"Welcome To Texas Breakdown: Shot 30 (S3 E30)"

Today, a brand new set, and I'll show you how not to do a walk cycle. Okay, this is a big new location.
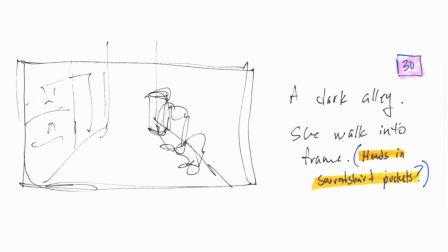0:06 A dark alley, she walks into frame. I actually did a rudimentary sketch. And I have a note, should she have her hands in her sweatshirt. I didn't want her doing a normal walk cycle, so I wanted it to be a little bit more intimidating because she is going into a scary alley.
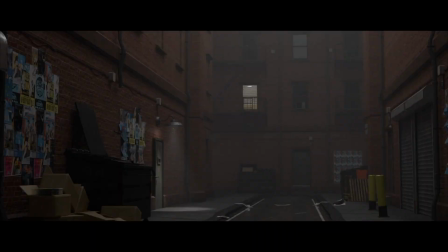0:24 Let's take a look at it. So as you can see here, lots of atmosphere to make it a little bit more intimidating. The light from above is an area light, giving it sort of a feel of the city glow. I added a room to that one room in the back there that has a light.
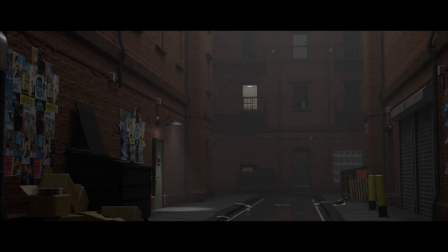0:43 It didn't have any rooms behind anything. If you look at the upper left, I bricked up those windows. Those windows actually had normal windows in them. I got rid of it and added a brick texture. And then all of this stuff came with the alley, the dumpsters, the boxes, the flyers on the wall.
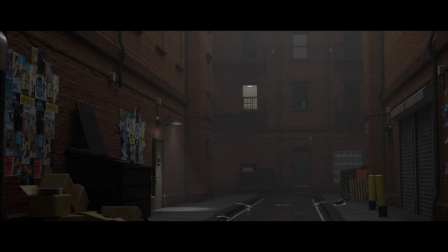1:01 The only thing it didn't come with was that lamp and the door to the left. So I actually created those myself. It was a fun process and I was very proud of the result. But let me go ahead and play the shot.
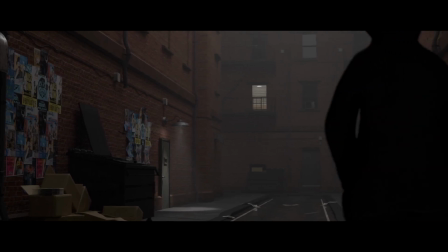1:13 So she walks in from the right side of the screen. My dolly a little bit to the right as well.
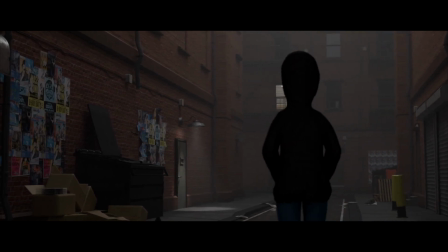1:21 Now, her walk cycle is not the best.
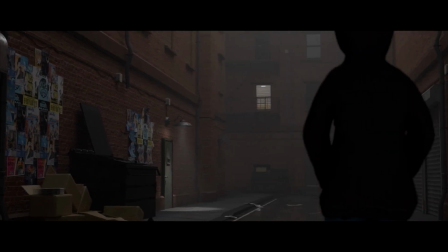1:24 I probably should have animated just a regular walk cycle as opposed to trying to do a walk cycle that was specific for that angle.
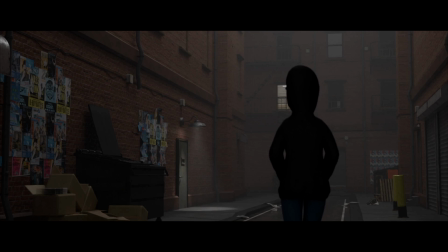1:32 So that was a bit of a fail on that shot. Let's look at it one last time. So she looks a little robotic in my mind.
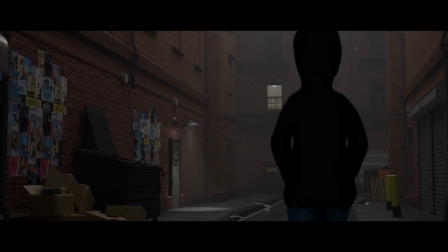1:40 I do have her hands in her sweatshirt, but just was not a great little walk cycle there.
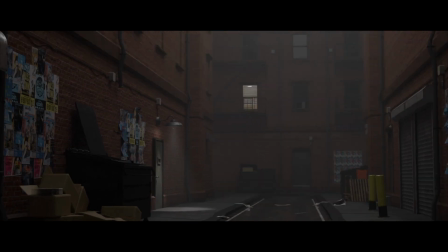1:47 But I was really proud of the rest of the shot.
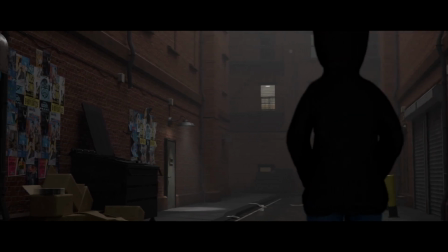1:50 You can see I've animated newspaper there to make it look like it's blown in the wind a little bit, which was a little fun thing to add.
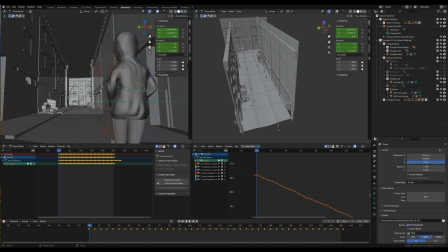1:57 And that is it. Let's jump into the Blender file. So I'm going to start with her walk cycle here. You can see lots of keyframes on this walk cycle for her entire body.
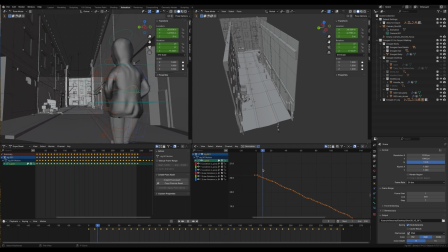2:11 And you can see I keyframed it where I moved each individual foot forward and the whole thing forward as she went. We can get a look here. She actually starts off the street and out of the camera. I didn't bother to add the street back in that area.
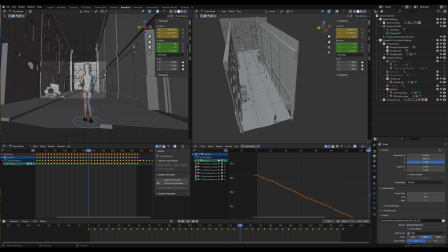2:30 But you can see her walk cycle is not the greatest there on the left. And I just keep going and I kind of slide her forward as I go. And you can see the feet kind of slide a little bit, but it didn't matter because they're out of frame.
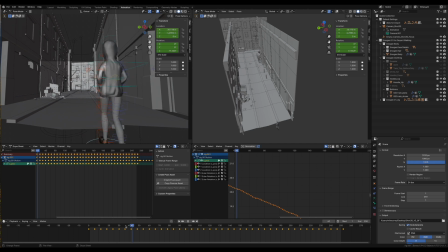2:44 But it did matter a little bit because the walk cycle was not fantastic. One last time looking at this walk cycle and how it could have been better. So you'll see some jankiness with her legs at the beginning, but I was like, they're out of frame, so it doesn't matter.
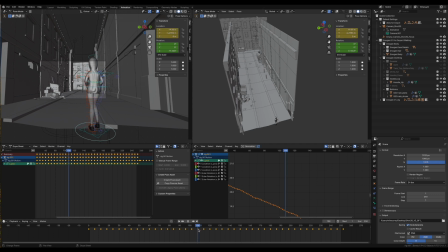3:00 And then her body doesn't really pivot the way it should, and her weight doesn't shift back and forth the way it should. It's just not a great walk cycle. So, but that was the best I could do at the time, and I had this brilliant idea to
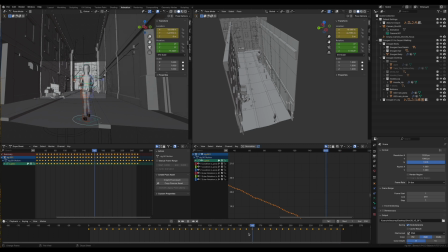3:18 to do a walk cycle specific to the shot, which I don't really think worked out. But all right, let's go look at some other stuff here. All right, let's start with the lighting.
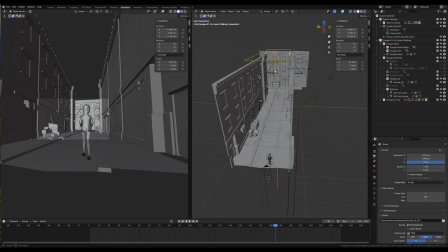3:29 I have the main overall light here, which illuminates sort of a glow of the city over the light.
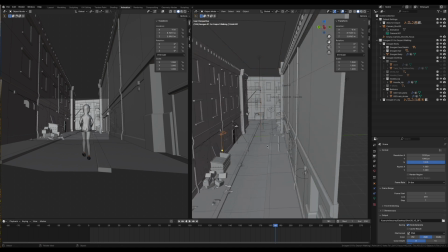3:36 Then I have some more specific lights that are actually for these practicals right here that you see on the walls. One back here, and then this is the one where I added this,
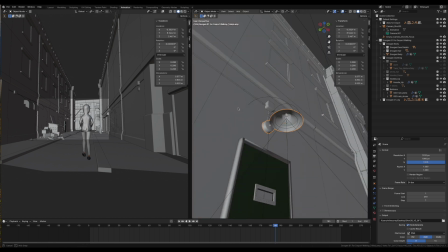3:51 created this myself and did Substance Painter for it. Look, I didn't even add a bulb to it, but I just added a light there in order to make it look like there was a light.
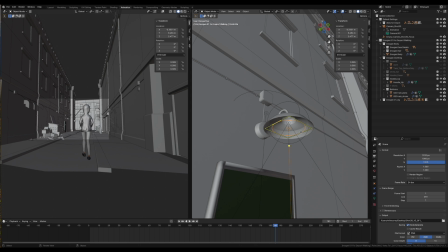4:05 And I added a second area light right here, just sort of to illuminate the inside of this, because a bulb would illuminate the inside of this little lamp here.
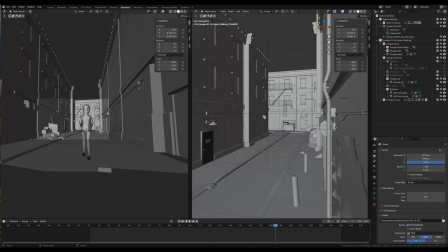4:16 But oh, and I had one left over, so I deleted one of these type lamps here and added my own lamp.
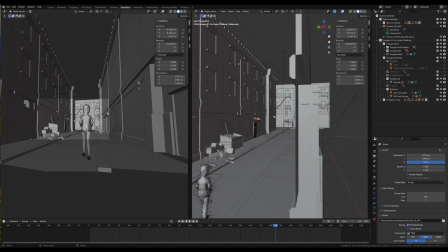4:26 So that is sort of the gist of the lighting of this scene. We'll go around to the back.
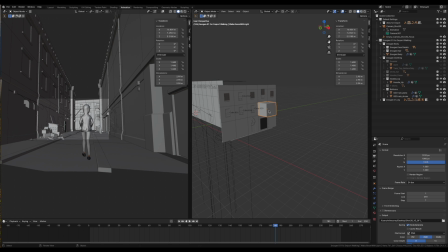4:31 You'll see I added one cube to make a room because we can see through this window back here. And I added one light bulb inside to make it look a little bit sad.
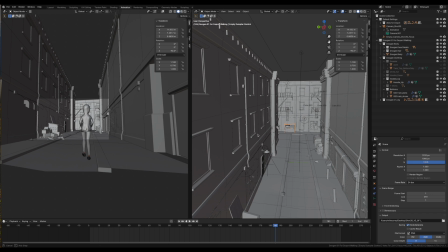4:46 The dumpsters were part of this. I had multiple dumpsters in there.
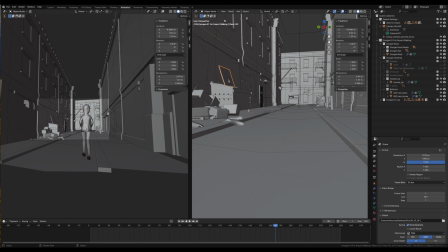4:51 Here's another one. I moved the lid up on this one because all this stuff is thrown about.
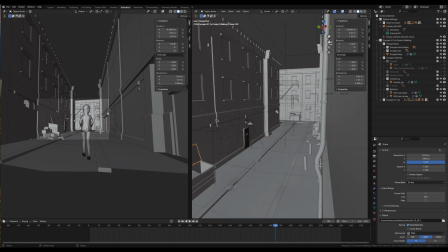4:59 The one other thing I wanted to point out was here I broke the down drain pipe. The drain pipes went all the way down to the bottom over here, like on this side, but I decided to break one.
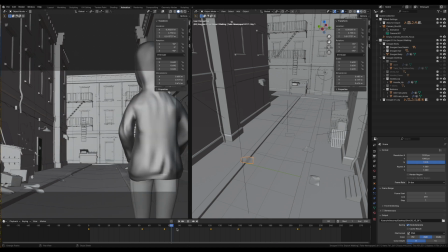5:14 There's my newspaper with some keyframes, and those keyframes are shape keys. Oh, and look at this one. This one just blows in the wind. I don't even think I shape keyed that one. Maybe I did a little bit, but yeah. So I got one blowing in the wind and then blowing just a little bit over here.
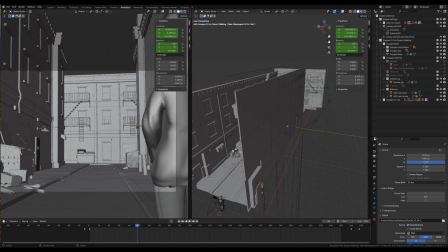5:34 So those are the two little things I added to this. This was a great purchase in that it was this entire alleyway.
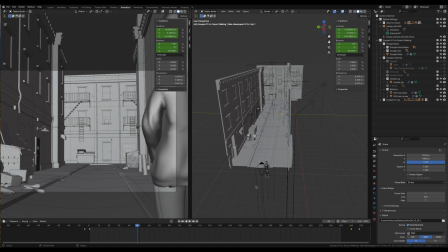5:41 There might have even been more to it, but everything in here pretty much came with it,
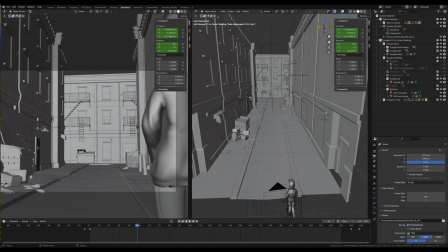5:48 with the exception of the door I needed and this lamp I wanted. But everything else was pretty much there.
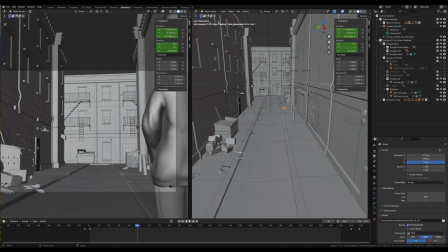5:55 I just decided to brick up these windows and then
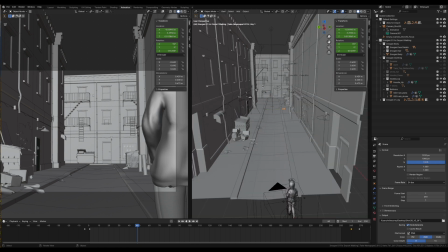6:00 add the one light to the room back over here to make it a little bit more alive in this scary alley.
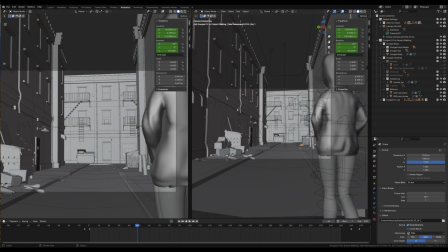6:08 But that is it for this shot. Tomorrow, a whole new set of objects with textures made in Substance Painter. I'll see you then.